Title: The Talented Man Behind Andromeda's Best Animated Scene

In my last Mass Effect Andromeda video, I analyzed one particular cutscene that genuinely blew me away with its excellent facial and body animation. I deemed it to be the best animated cutscene in the entire game. Particularly staggering was the remarkable disparity between the quality of this scene and the rest of the game, and I just had to talk about it. Now, the sequence in question happens to be Cora Harper's sex scene, so it was kind of awkward talking about it in so much detail, but it was for science.
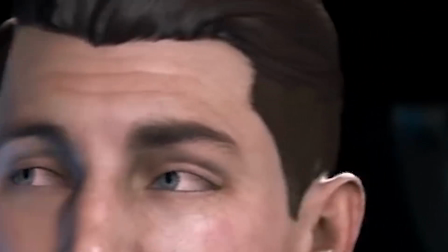0:33 For those who missed it, I basically broke down all of Ryder and Cora's subtle animation nuances that brought these characters and the scene to life.
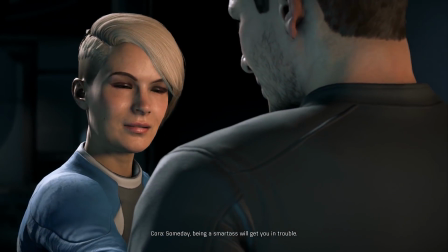0:42 This is the only scene in the game where I actually feel like I'm watching living,
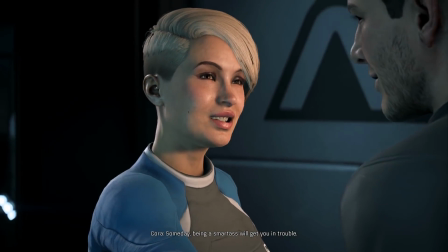0:46 breathing people interacting with each other, and the devil was in the details.
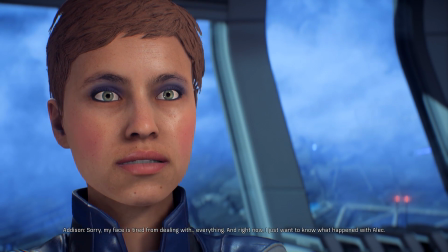0:51 It's a complete contrast to all other scenes in the game, which were often plagued by stiff and at times downright terrible animations. So after I finished my last video, the first question that came to mind was, how the hell did this happen? How is it that one scene looks so much better than the rest? Well, turns out there is a good explanation for this disparity. No, it wasn't that BioWare Montreal blew all their animation budget on sex scenes because boobs and ass. Although it's still pretty hilarious that Andromeda's best looking cutscene happens to be a sex scene. I'm never gonna get over that. All joking aside, there is a good explanation. I learned recently that one man was responsible for the entirety of Cora's romance scene, a talented animator going by the name of Tal Peleg. I hope I'm pronouncing that right.
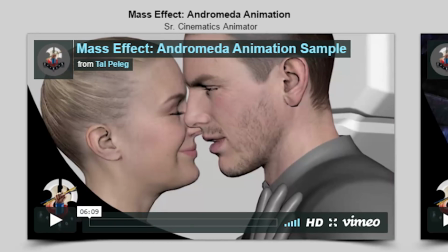1:40 If you go to his website right now, talpeleg.com, you can find an embedded video that fully details how the scene was created. Here's the basic rundown. When it comes to body animation, there was actually some motion capture involved.
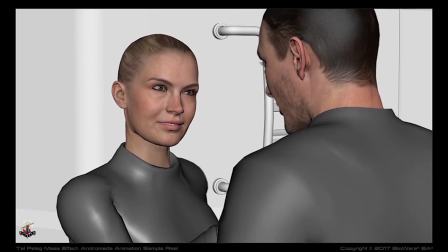1:54 However, I was told that because the motion capture actors were shy and reserved,
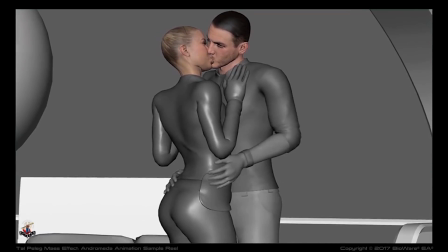2:00 they didn't do a lot of the more intimate actions like the thrusting, gripping, caressing, passionate kissing, and quote, all the fun stuff.
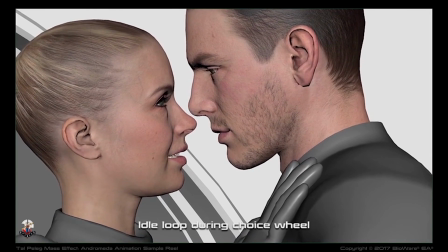2:09 Instead, they did the basic key body motions for the scene, like the walking, hugging, carrying, and some fake close-lipped kissing.
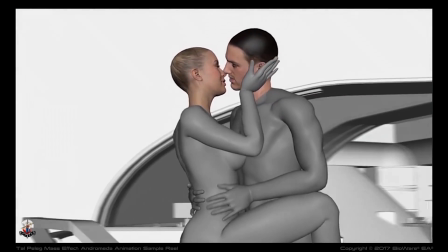2:17 And from there, Tal refined and reanimated everything by hand.
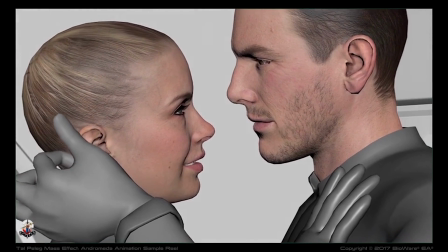2:22 So a lot of the little touches and body animation you see in this scene was all Tal and his
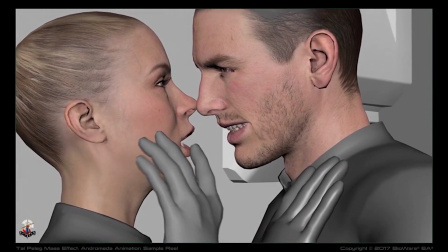2:28 intent on giving the scene as much sensual and erotic flair as he could get away with.
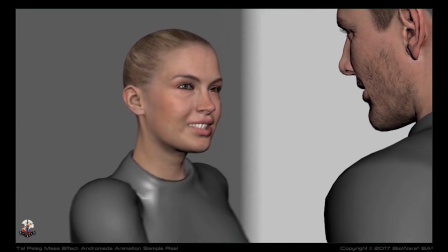2:33 Now, even more impressive is the fact that all of the scene's facial animations were keyframed by hand.
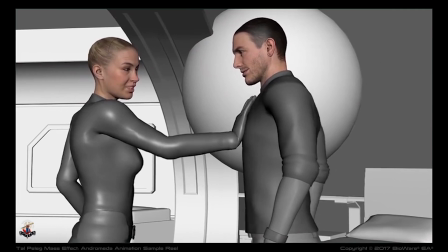2:40 There was zero facial capture involved. In fact, I don't think Andromeda used any facial capture at all throughout the entire game.
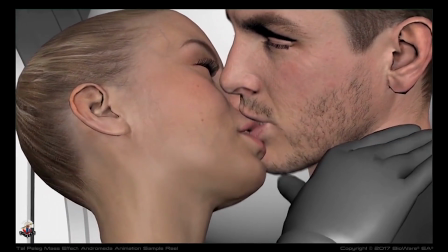2:49 So with this scene, Tal literally handcrafted every little facial animation nuance and subtlety for both characters.
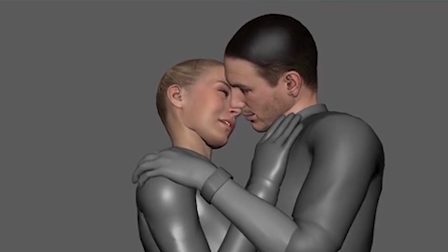2:57 Every eyebrow furrow, every muscle twitch, every smile, every movement of the lips and tongue,
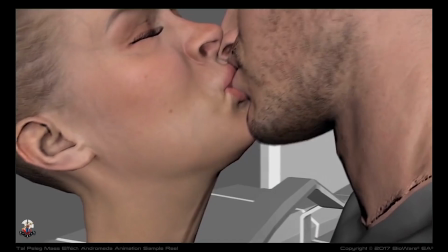3:04 every expression, and all of the lip syncing was arduously keyframed by Tal. And for a mostly handcrafted cutscene, I have to say, this is pretty amazing stuff.
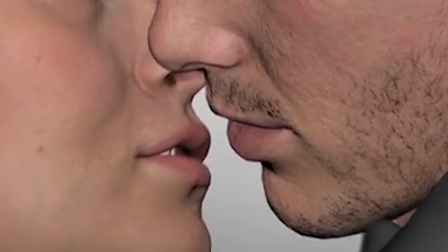3:15 The kissing in particular is some of the most technically impressive I've seen in a video game.
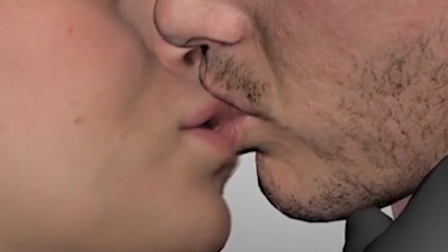3:20 Usually when video game characters kiss, their lips will clip through each other and it looks really awkward,
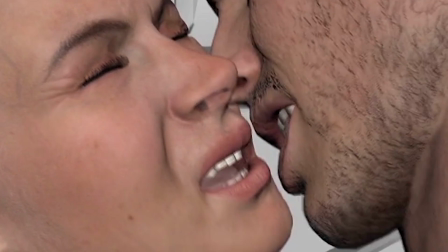3:26 but in Tal's scene, it all looks so natural and real. If somebody told me that most of this scene was performance captured, I'd believe them.
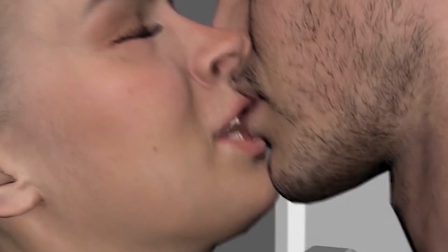3:34 In fact, a few people commented in my last video that they were sure the entire scene was performance captured, but turns out that most of it wasn't. Now, you might be thinking, if Tal Peleg is so good at what he does, and if he was involved in Andromeda, how come more scenes don't have the same fidelity? Well, I learned that Tal Peleg was brought into Andromeda's animation team very late in the development process, during post-production in fact.